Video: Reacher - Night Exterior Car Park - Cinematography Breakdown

So we're jumping in with another scene from Reacher, and this one we're starting with a big wide shot of this car park at a motel.
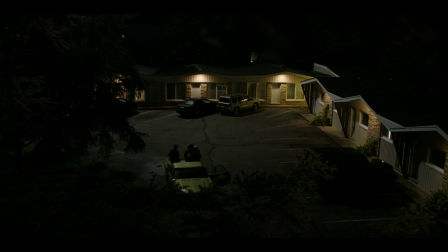(0:07)
A couple of interesting things to think about with this, if you had to go and shoot this scene, what would be the things that you would want to be able to do, what would be the things you would need to be able to do in order to actually get the shots and see stuff. So to begin with, on a technical level, you're going to need enough light to expose your frame, assuming you've got a high sensitivity camera, then you're still going to need to cover a large area with some kind of light in order to be able to actually see anything so immediately we can call
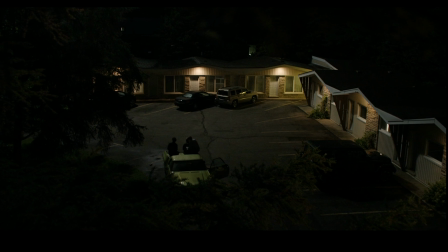(0:34)
out all of the little sources that are around and you can probably see them perfectly well in shot yourself but we've got all of those little kicks of light coming from the porches of the little rooms there's another one over here and then the whole area has some kind of general push of
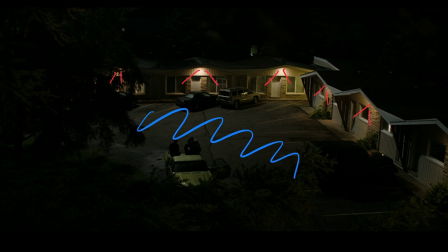(0:52)
level so the car park is lit up and it's definitely not lit up by those sources that are around the edges just there. This is something which is coming a little bit more toppy. There are a couple of tells for that. For a start you can see light playing on the rooftops just here.
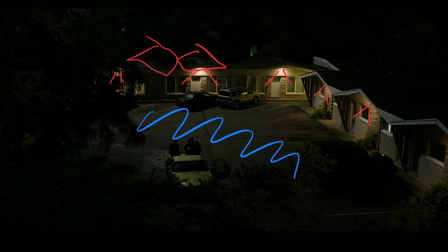(1:11)
So you know something is high up pushing down in order to actually hit the tops of those roofs and that's got to be pretty high. You've got to have a cherry picker condor to be able to get light up there and down onto those. Even our biggest stands to get like a Long John Silver or a Stratocrank, that's not going to get you up high enough to be able to do this and get it far away enough to have the light come in at that angle.
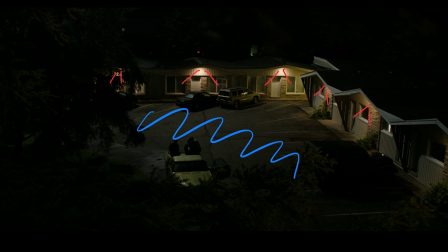(1:33)
It just won't work. You could maybe do it for some of the closer shots it was later on, but for this you're going with something much, much bigger. And then we have enough light coming down on top to see the whole top of this little truck in the foreground.
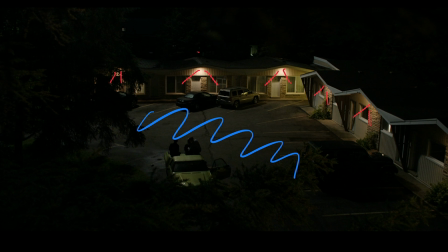(1:50)
It's important we see that because that is what will become the focus of the whole sequence so we need to see that now there are a couple of interesting things to point out there we can actually see light hitting these guys on the tops of their heads around there and on the shoulders
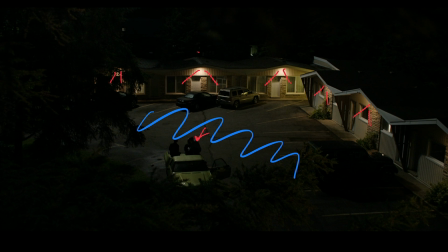(2:06)
so it's something high up pushing down and we can see that the side of the truck on this side is a little bit in shadow as well and this door's in shadow so we know it's not coming from can't be coming from this direction can't be coming really from this direction either so it's sort of got to be coming from somewhere up here or up here and my bet is coming from
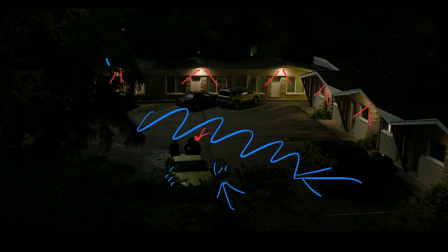(2:29)
this sort of way because of the stuff we see so that means some kind of push coming in from this direction here and just illuminating the whole of the car park I'm going to avoid the scenes with the female police officer there's something going on here got
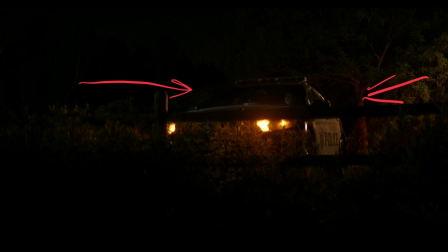(2:44)
a push of light from this side she gets a push of light from that side on her face this is all sort of warm tones that's coming from the car headlights are along here and you can see her face just kind of moving into the light catching a little bit of light in there don't talk about it too much but you can sort of see what's going on there's light coming from this side there's light coming from this side this side it's a little bit more controlled and zoned in so you can just see her face and it's cooler as well so reach comes
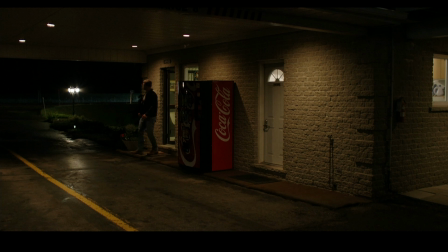(3:12)
out of the doorway just here we've got we've got a couple of interesting things this is a moving shot and it plays out so you see him coming out and you're moving back a little bit got all of the practical down lighters and in the background there and something is creating this push of
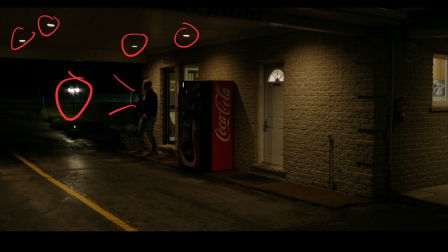(3:27)
light along the back i can't remember if that was a car or what then we've got stuff just over here which would drive me nuts but you see like a kettle in the background just here and this whole room seems really brightly lit up so yeah I just find it a bit distracting. It's also quite clean light back there.
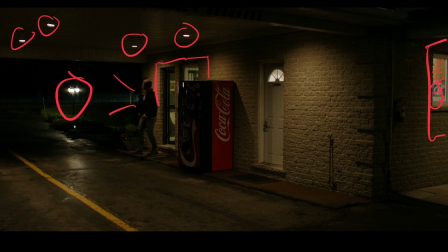(3:44)
In this doorway that he's just come out of and this area just here it feels a little bit green it doesn't feel like nice light it's got a slightly I know fight clubby David Finchery quality about it but then on this side everything's clean and bright and crisp looking so it's just a
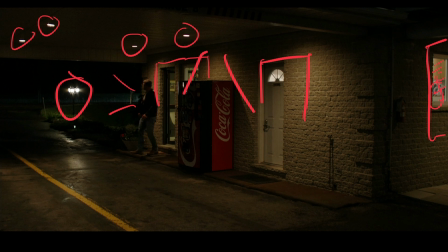(4:04)
bit of a difference of vibe the down lighters you've got light kicking across the walls and one would assume there's another down lighter up here as well and that all makes sense with the shadows and he just kind of plays how he plays he's getting top lit it's not particularly beautiful but it does work and the scene runs following him around we see these lights that we called out in the beginning just
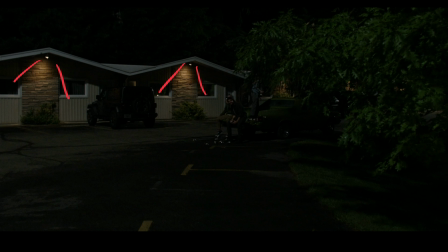(4:27)
giving us enough that we can see everything going on but obviously the fronts of the buildings are lit from something completely different because the color temperature of that light is really warm and it's playing across all of the brickwork there but then everything else is lit with something so you can see all of the frontages of those buildings clearly.
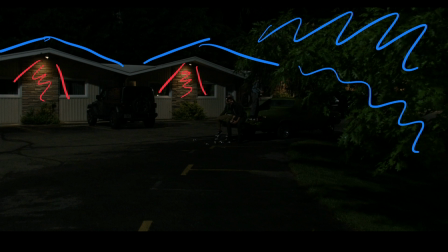(4:46)
On top of that we have another light source kicking into all of this greenery just here picking it out and then even in the deep background there are a couple of things just playing so you can see frames within frames things going back just making it all play out in an interesting fashion jumping to close on jack as he's moving forwards so he's catching
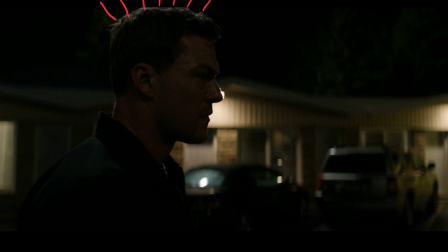(5:08)
lots of light onto his head from something that's above as yet undetermined that light there's a light in the whole area but we've still got these pops giving shake to the background but there's definitely something and we can see a little
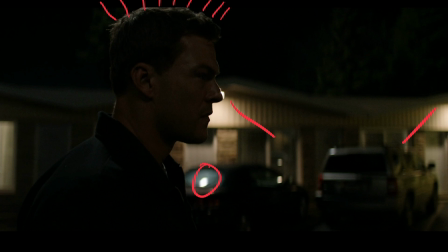(5:22)
hint of it just here because in the car in the back just there you've got this big hot spot and it's on the back of the back windscreen so that's angled towards us so the light has got to be up here pretty high somewhere
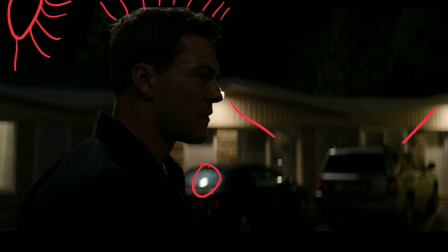(5:39)
booking down lighting all of that getting the whole area lit is probably a little bit further over but yeah that's giving shape and definition to everything including these cars in the background. If they were just lit from the front by all these porch lights it wouldn't play anywhere near like that.
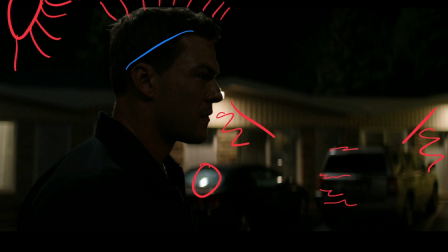(5:57)
On the side of Jack's face he is getting a lot of fill so this is not a nighttime kind of level of fill. It's definitely a big big big soft source just pushing in to create that.